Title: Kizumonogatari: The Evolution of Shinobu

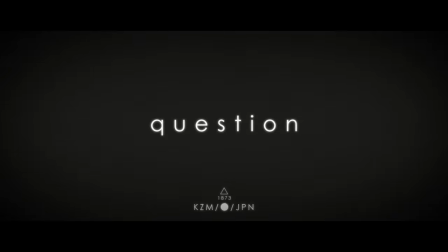(0:00)
How does a character's design depict their sense of morality?
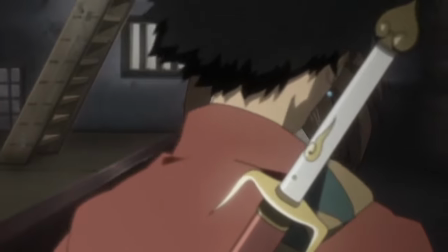(0:03)
A character's appearance is the personification of their personality, an illustration that acts as a thread, linking aesthetic and narrative,
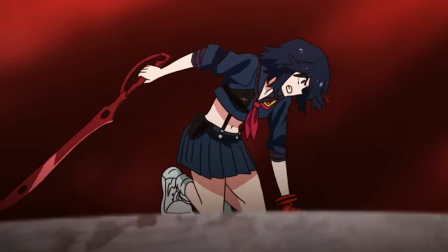(0:10)
a war-torn body riddled with scars, the semblance of a face on the fabric of a risque school uniform,
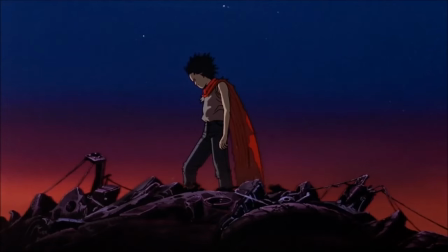(0:17)
weathered metallic limbs. Visual components such as these not only inform the audience of a character's personality and background,
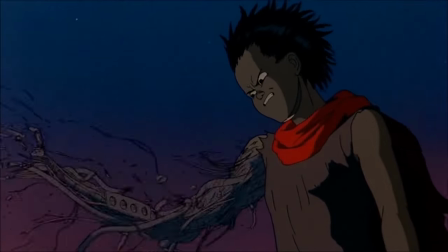(0:24)
but also provide contextual evidence regarding a story's genre, tone, and themes.
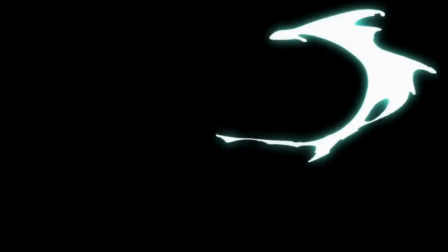(0:29)
The way in which a character design introduces a dualistic narrative becomes particularly
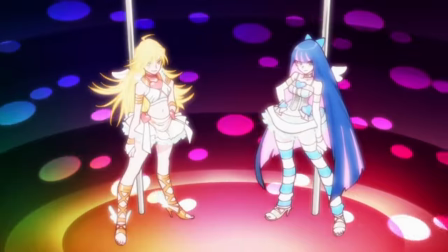(0:33)
evident in anime where a character experiences some degree of aesthetic evolution, whether it be from a time skip, outfit change, injury,
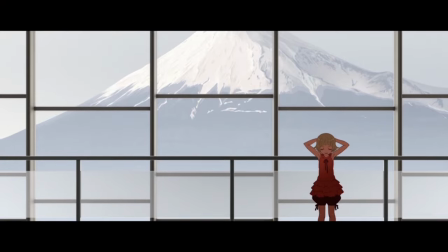(0:41)
or simply cutting their hair. In the Kizumonogatari trilogy, Oshino Shinobu undergoes several transformations.
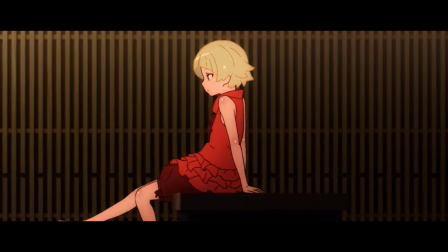(0:47)
Her differently aged forms act as visual signifiers that can represent something as straightforward as plot progression,
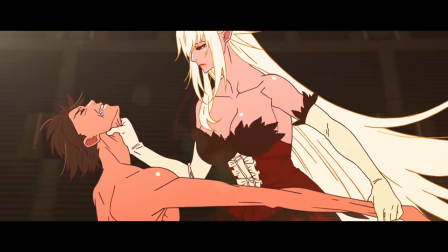(0:53)
in addition to more complex concepts like the growing sinister intent of a bloodthirsty oddity.
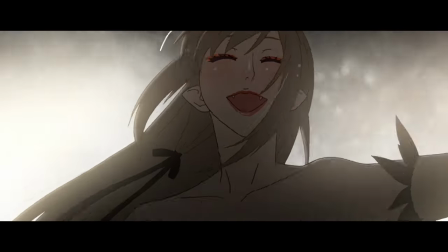(0:58)
But how? How can modifying the look of a character alter our interpretation of their moral alignment?
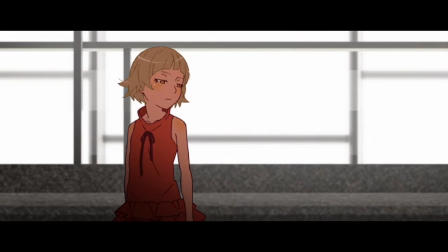(1:04)
What is it about appearance that can define virtue?
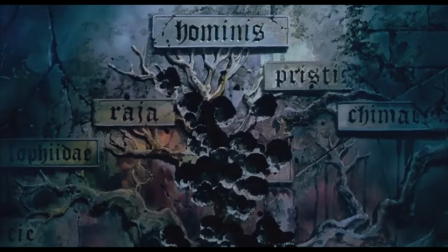(1:08)
Just as literature uses symbolism to give objects a deeper meaning with representative qualities, character design uses shape and color in a similar way.
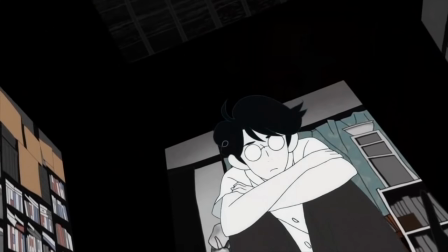(1:16)
Shapes are design elements that are capable of eliciting a subconscious emotional response through intrinsic socio-environmental constructs.
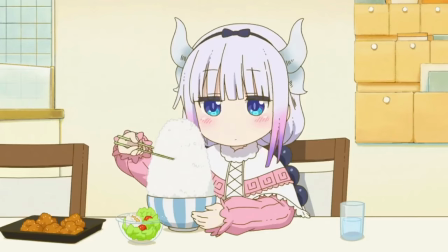(1:24)
Circles are interpreted as positive and friendly. They're a non-threatening shape that can signify comfort or even love.
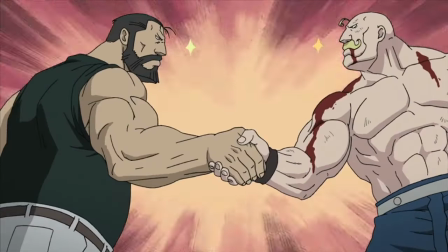(1:31)
Squares are seen as dependable, stable, and sturdy, symbolizing fortitude. Triangles often signify power, aggression, and chaos.
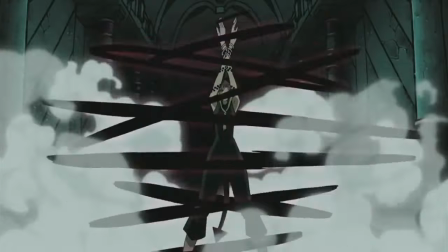(1:39)
They're a dynamic shape that corresponds with a human's natural caution of sharp objects.
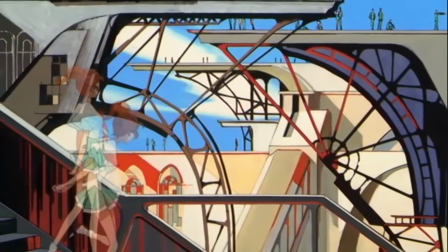(1:43)
These ideals are universally represented all around us in nature, logos, architecture, and especially animation.
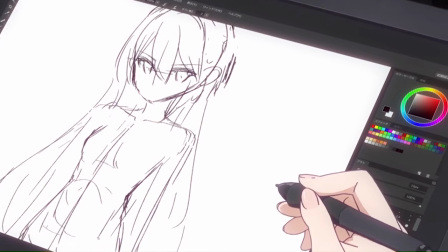(1:51)
Shape language is not a groundbreaking concept. It's a fundamental practice used in the world of character design.
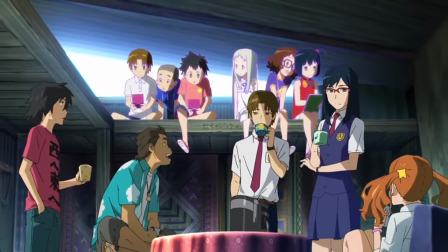(1:57)
However, the practice of utilizing shapes to visualize personality traits becomes much more engaging when creating multiple iterations of the same character.
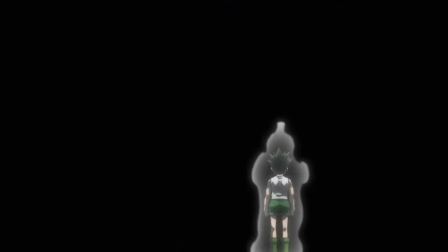(2:05)
Unlike developing a character purely through the means of a traditional narrative,
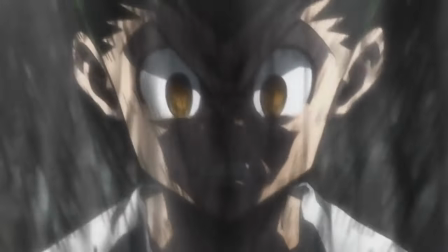(2:09)
a character with multiple forms is granted a unique opportunity to be characterized by an underutilized type of visual storytelling.
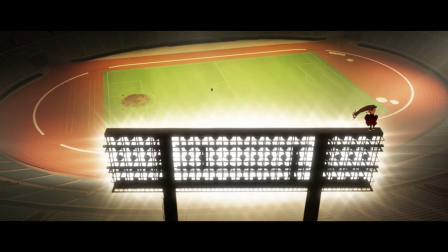(2:17)
Kizumonogatari excels at characterizing Shinobu almost entirely through her appearance. Shinobu's evolutions contrast one another in shape and color, contributing to the meaning behind her designs.
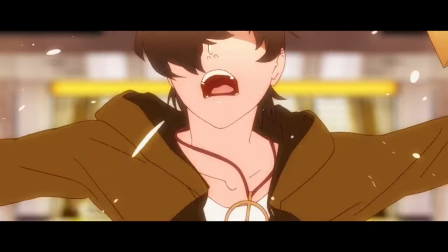(2:28)
In Kizumonogatari, we're first introduced to Shinobu in her kiss-shot form, sans limbs.
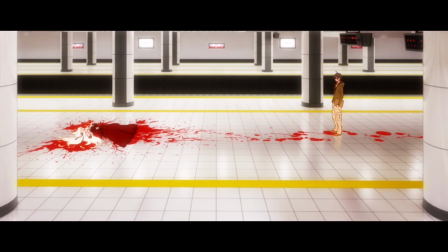(2:32)
The portrayal of this revered mythological entity in an utterly helpless position acts as a
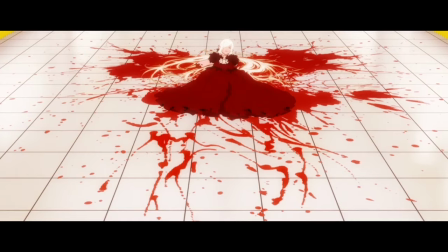(2:37)
thematic precursor to the dynamic of the trilogy where power is represented through appearance.
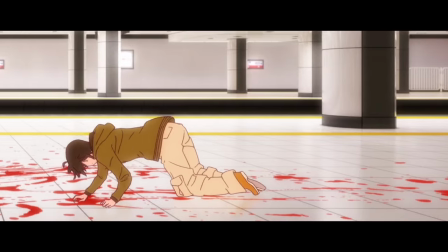(2:43)
Ironically, this concept is introduced to us by juxtaposing one of the strongest Monogatari characters in a state of emotional turmoil.
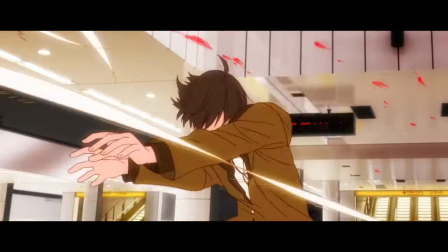(2:51)
Kiss-shot, after being rejected and thrown aside by Araragi in a fit of shock and fear,
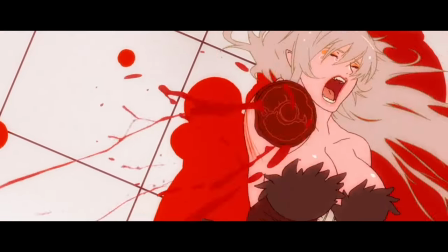(2:55)
thrashes about in anguish as a baby's cry resonates throughout the desolate subway station.
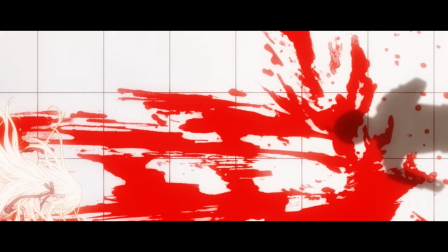(3:04)
Ultimately, overcome by his inherent nature to do what's right,
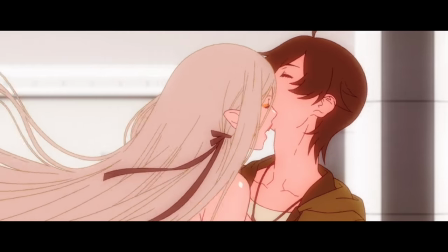(3:07)
Araragi accepts his fate as an anime protagonist and decides to sacrifice himself in order to save Kiss-shot.
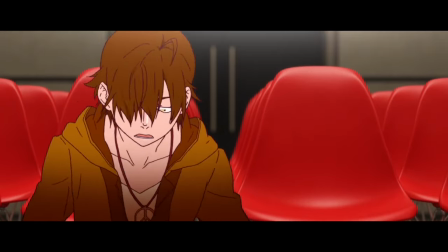(3:13)
Later, to his surprise, Araragi wakes up.
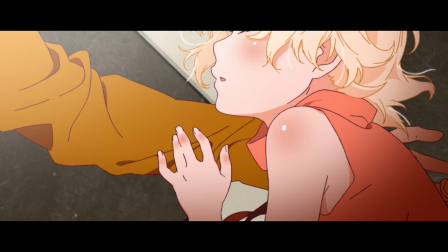(3:17)
Not only is he alive, but the creature he saved has reverted to a much more adorable form.
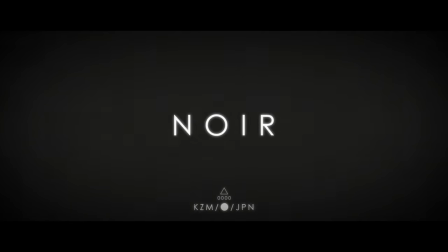(3:23)
A form bearing a strong resemblance to our familiar Bakemonogatari design, which we actually get a brief glimpse of at the end of the films.
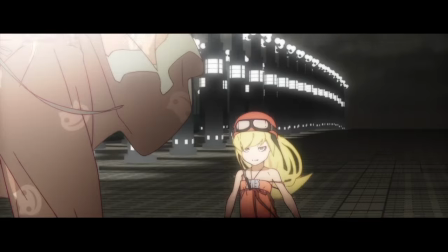(3:30)
But why create an additional iteration of young Shinobu? Why not use the existing design from Bakemono to demonstrate the loss of her power?
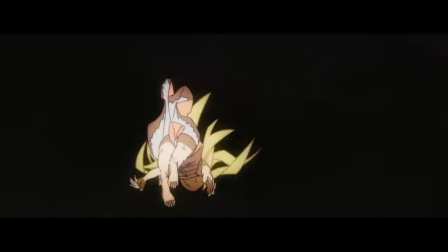(3:38)
Despite the fact that the two iterations are presumably equally powerless,
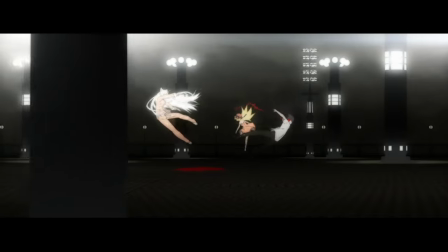(3:42)
the Shinobu we meet at the beginning of Kizumonogatari is not the same Shinobu as she is at the beginning of Bakemonogatari.
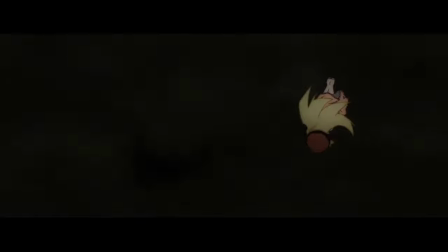(3:48)
Shinobu's form doesn't only dictate her strength, but her mental state as well.
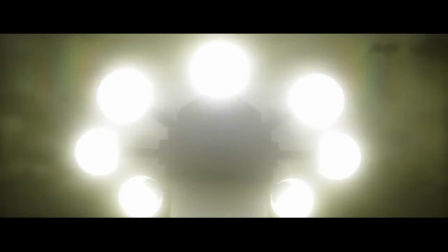(3:53)
If design is deliberate, what is appearance aside from an amalgamation of experiences?
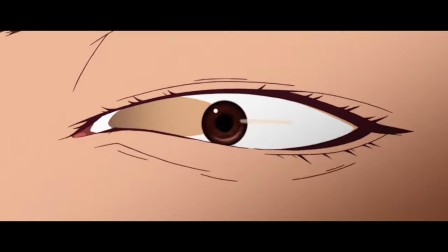(3:57)
At this point in the film, Shinobu is, as far as the audience is concerned, innocent.
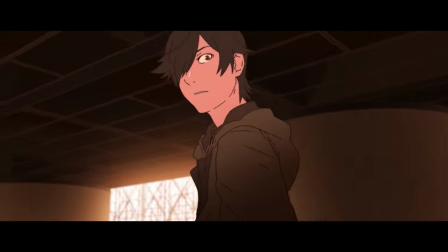(4:02)
Shinobu's child form in Kizu is the most rounded of all her designs. The curve of her bangs introduces a circular quality to her face.